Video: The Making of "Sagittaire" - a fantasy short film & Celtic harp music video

The idea to Sagittaire was born in spring 2021, when I picked up archery as a hobby.
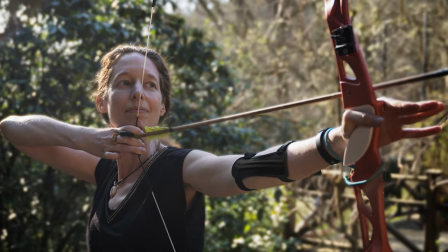And after a while I thought, wouldn't it be cool to integrate archery into a music video, especially with a harp, because these two obviously have so much in common. And, of course, then the question occurs, what could the story be, if you want to make a video with a story?
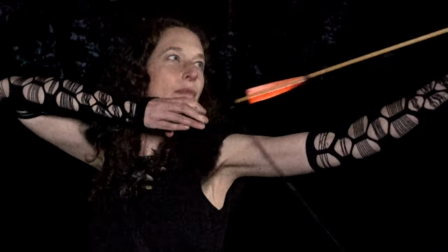Of course, archery, then obviously you need a target. What could that be?
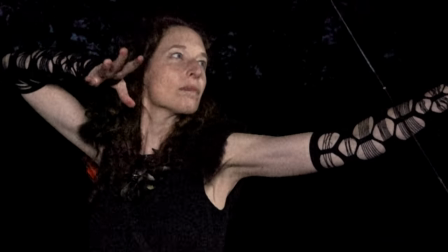People? No. Animals? No. So, what could... Yeah. Well, I mean... That's very problematic. Maybe you need an enemy. kind of enemy or a quest or something. And so I thought, yeah, it had to be something desirable and something that would work in a movie.
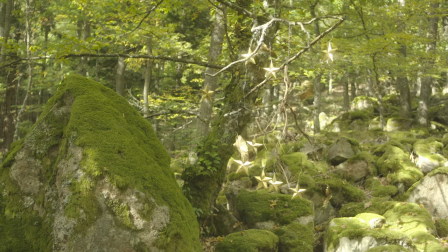So I thought of a mobile, of some object that would also move. So I was always thinking in terms of, would this look good on film?
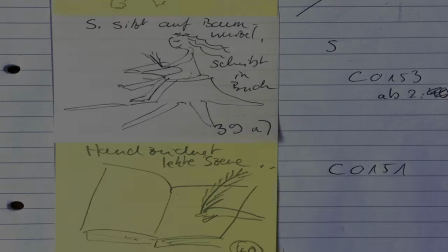This was also the first video that I ever did using a storyboard.
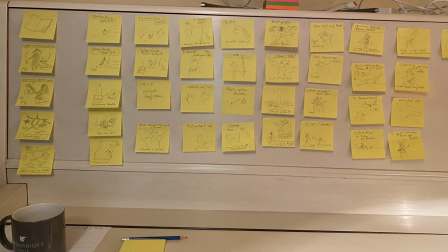Ralf urged me to make one for our story that we had so far and it was a really good idea. I urged you because I saw that in another making of. I had found the location about a year ago, a year before the shooting, on a hike. and I always collect locations in a special folder where I think, okay,
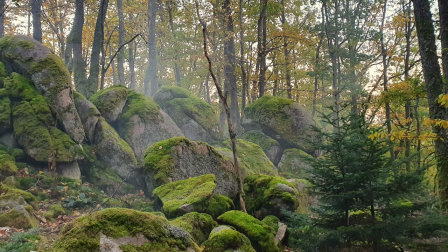maybe this could come in handy. And for Sagittaire, I thought it would be perfect. Yeah, and it was the perfect place, really. Yes, for a quest, there were a lot of big rocks to run around and jump over.
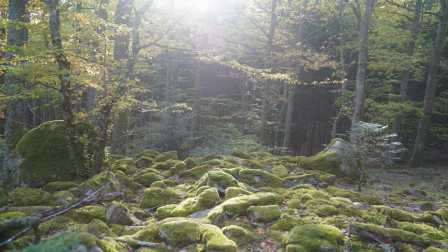The location itself, where most of the story takes place, was a little bit challenging because as beautiful as it looks with the moss covered stones it
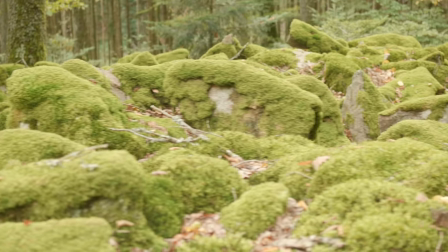was also kind of wobbly and you just had to be very careful where you were going. So that was I think one of the parts of the project that I enjoyed
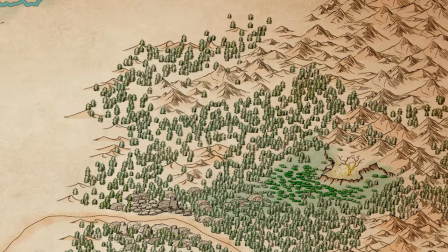most because it was so much fun to create this map
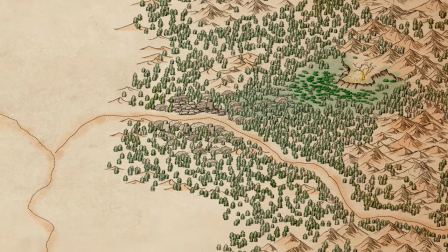and to put together the little
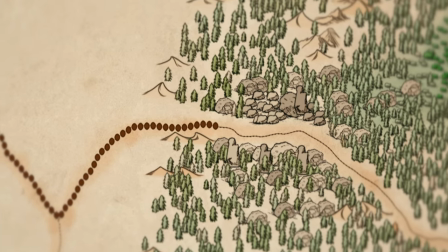mountains and the trees and to kind of recreate what we had filmed. So when I saw the results that you had drawn and put together,
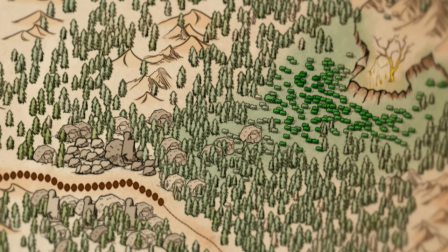I thought, wow, this looks really good and it's like in a fantasy novel. On the second side, I saw, wow, this is the actual place. you drew the actual place that we went to for the filming.
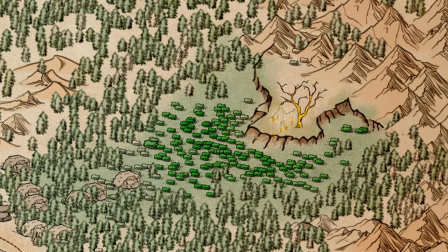Curiously, once the map was there and was integrated into the film, it also made the whole film somehow a little bit more real.
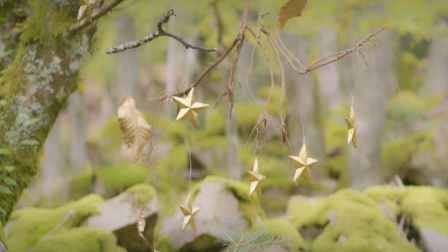It was... I can't really explain it, but...
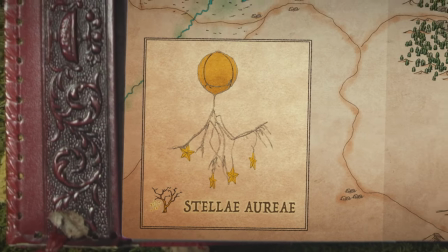There was like as if we had created a world within a world just because of that map. So thank you everybody who commented on the map. I didn't want to just order something online, some costume, so I have to say I have a big closet
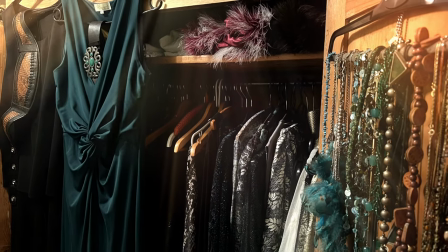where I keep all kinds of costumes and stuff. How do you not get lost in that? I have a map And I like to collect all kinds of accessories and these little feathers that I'm wearing.
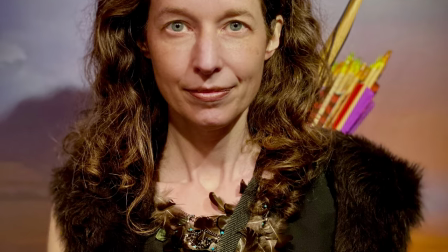I think I got these some years ago in a little store.